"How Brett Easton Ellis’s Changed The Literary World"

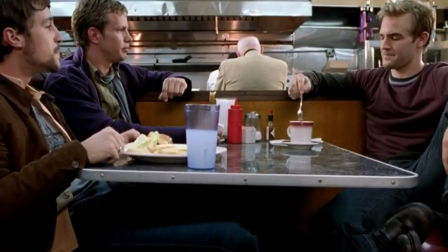(8:29)
We know we're being sold to, but there's nothing we can do about it other than sit down and listen.
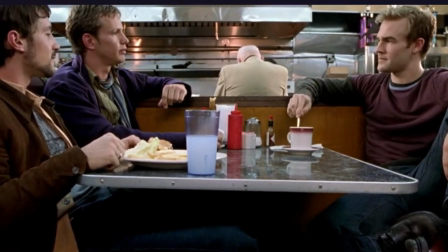(8:34)
And that's what his characters do, sit down and listen.
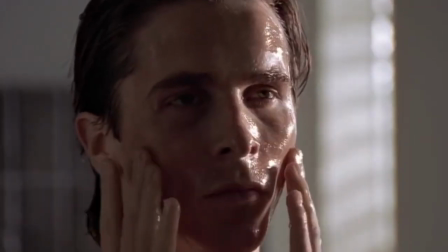(8:37)
Upon watching American Psycho, I was struck by how eerie Patrick Bateman's morning routine is.
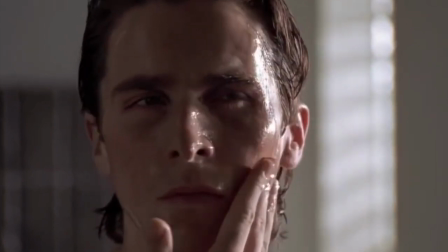(8:43)
I've seen these routines all throughout TikTok and social media.
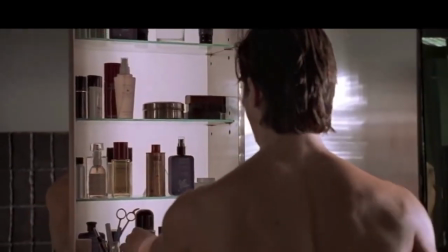(8:47)
It makes the person feel like a commodity, and I only see it growing larger and larger in our current world as days go by.
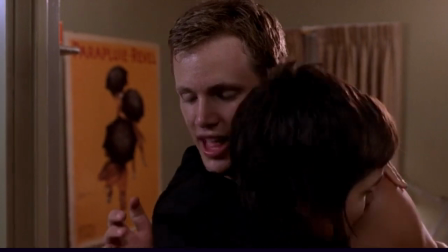(8:55)
In Glamorama, Victor is ultimately a pawn in both his modeling and terrorist career.
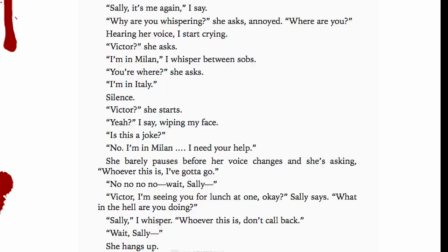(9:00)
He has absolutely no agency. In the climax of the book, Victor is calling his own sister, crying from all the trauma he endured, begging for help or someone to listen to him, and his sister mindlessly ignores him and verifies their lunch plans for the next day before hanging up.
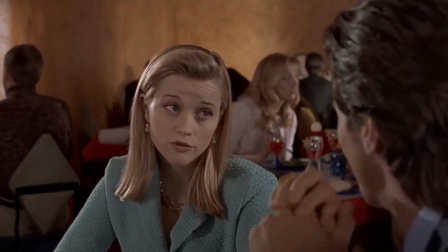(9:16)
Mendel states that the detachment all these characters experience comes from a desire to protect themselves from the outside world.
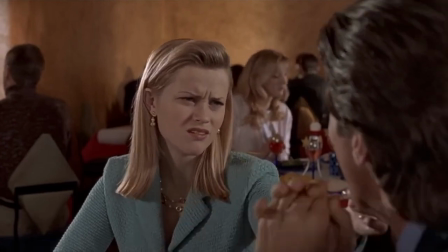(9:23)
Because of that, they lose their humanity.
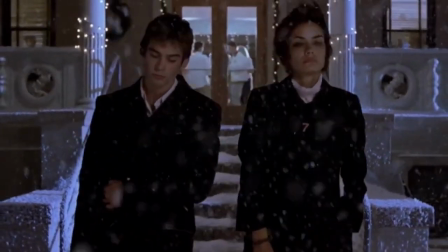(9:26)
By the end of Rules of Attraction, each character remains heartbroken, unable to find the love that they were once searching for.
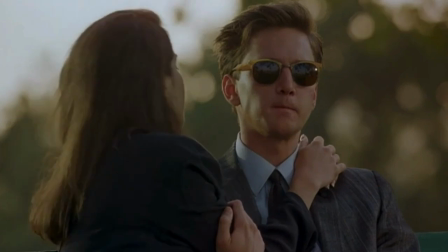(9:34)
Clay, from Less Than Zero, witnesses horrors all around him but remains voiceless due to the status quo and the sheer numbers against him.
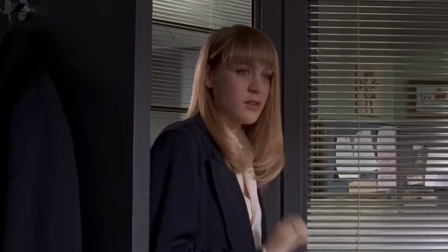(9:42)
No one around Patrick, other than maybe his secretary Jean, seems to care about his existence or recognize him,
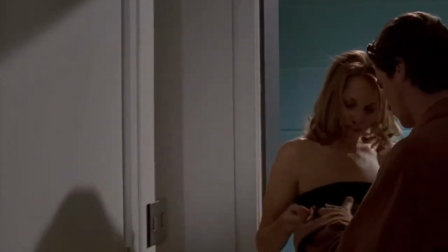(9:49)
and the reasoning for most of the things he does, well, I'll let him say it,
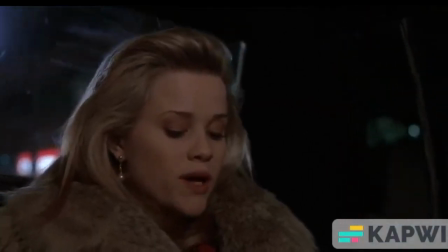(9:53) as he says it I best. hate that job anyway. See why you just don't quit. Because I want to fit in.
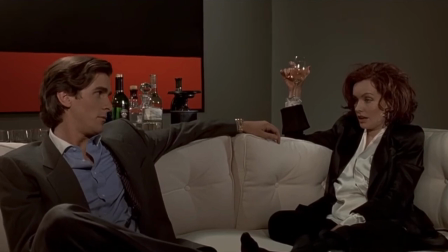(10:06)
I think that because cinema is more objective, we can see the world of these characters outside of them,
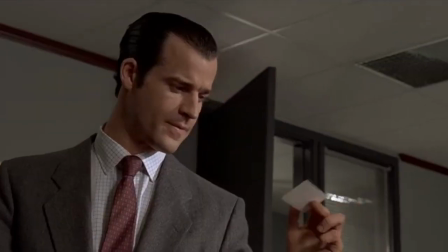(10:12)
and we can see the cold background where these characters have to experience life through more clearly.
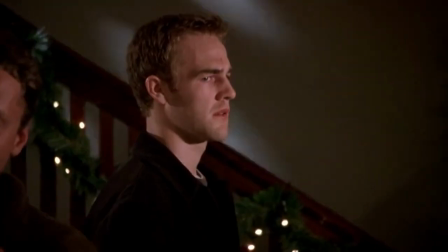(10:19)
I think American Psycho and The Rules of Attraction work as successful adaptations of their respective novels.
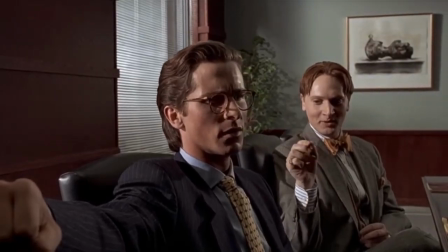(10:25)
We can see the satire of these films, from Christian Bale's over-the-top, ridiculous performance as Patrick Bateman,
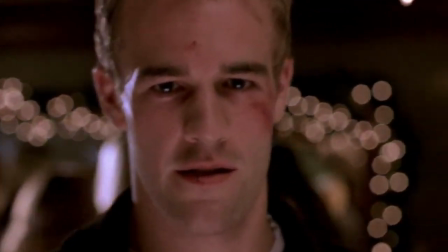(10:31)
and James Van Der Beek's portrayal of Sean Bateman, with a constant boneheaded scowl, posed like he's trying to be the coolest person in the room.
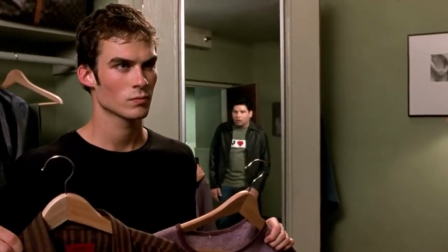(10:39)
We see moments of characters, such as Paul, acting absolutely ridiculous,
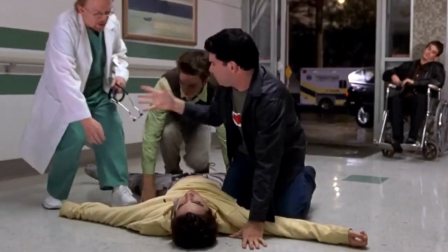(10:44)
dismissing a friend's supposed overdose in hopes to find extra time to dress up for his date with Sean. In an interview with Charlie Rose, Mary Harron talks about the challenges of adapting a novel with a small storyline. Marin and Bale discuss the business card scene and the comedy of the scene,
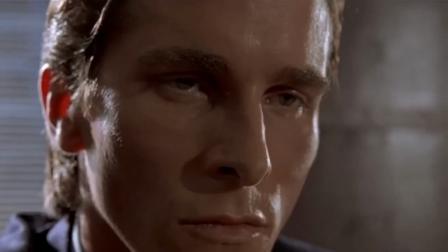(11:01)
and Ellis also says that the comedy will be better seen in the film than in the book.
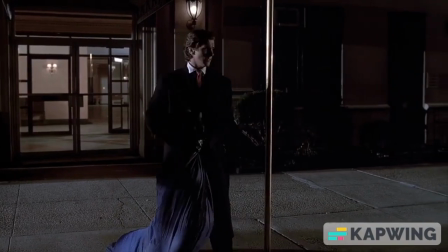(11:06)
The film also distorts time, with American Psycho making every scene in the day and the night look pretty similar in terms of lighting.
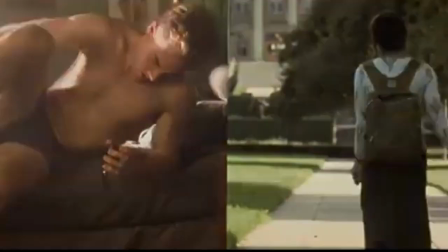(11:14)
The Rules of Attraction also follows this rule, and it jumps between showing the same scene from different perspectives, distorting time.
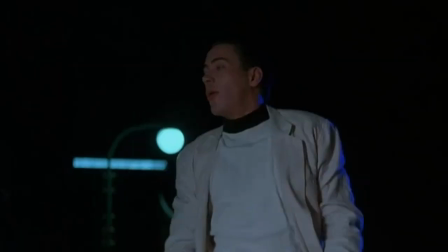(11:22)
It'll even run the same scenes backwards, further distorting time. In contrast to the American Psycho and The Rules of Attraction film,
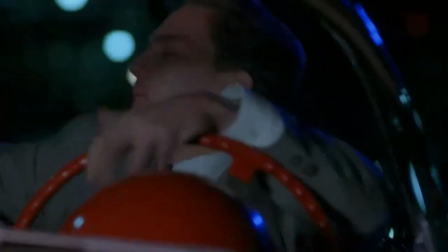(11:30)
I think the Less Than Zero film adaptation doesn't work as a successful adapter of its novel.
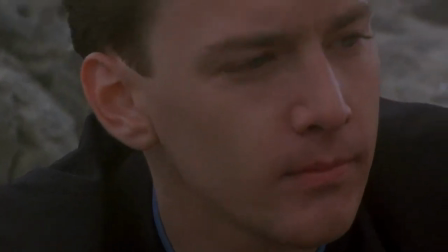(11:36)
The film adaptation completely erases the satire of the original story and follows a linear, conventional story.
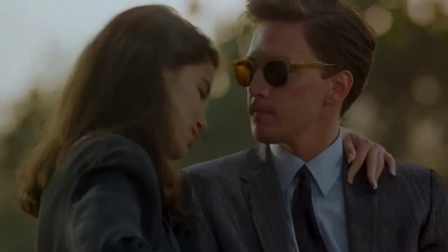(11:44)
The non-linear story from the novel, where Clay is going from party to party and talking from person to person,
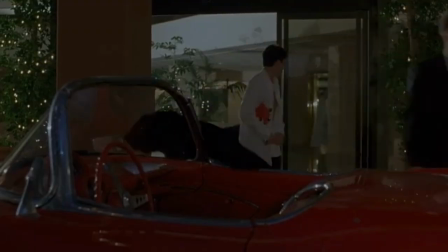(11:50)
is completely gone, and so is his conflicted persona.
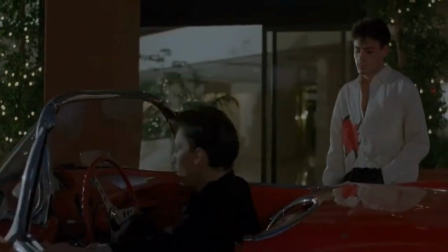(11:54)
In lieu of this conflicted persona, Clay just immediately becomes the good guy who saves the day,
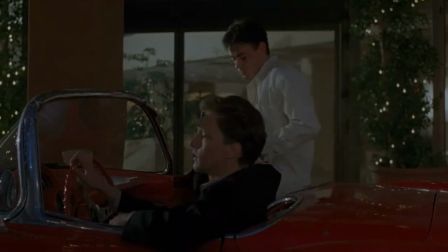(11:59)
rather than the morally ambiguous outsider that the novel portrays him to be.
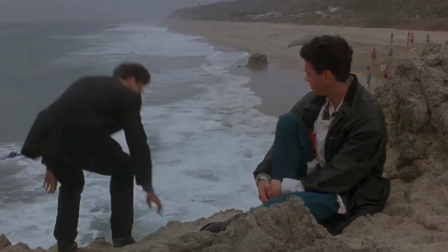(12:03)
The story becomes some kind of rescue story, with little to none of the violence, satire, or gratuity that Ellis's works rely on.
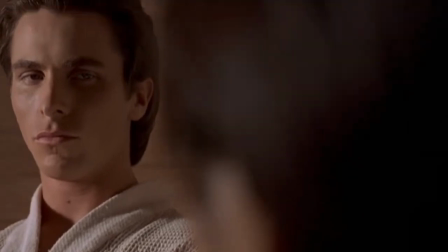(12:12)
In the 21st century, we are constantly living under surveillance, materialism, and corporate greed.
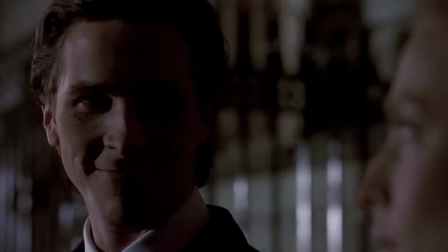(12:20)
Anyone can become complicit or act badly if they lose their humanity.
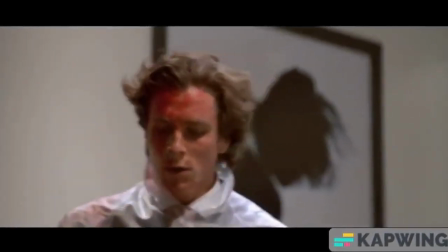(12:24)
But these books and films serve as a reminder to keep the compassion we have, not only for ourselves, but for each other.
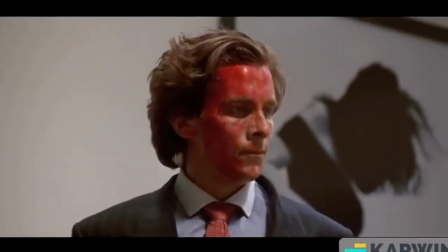(12:31)
Or else, who knows what we will become.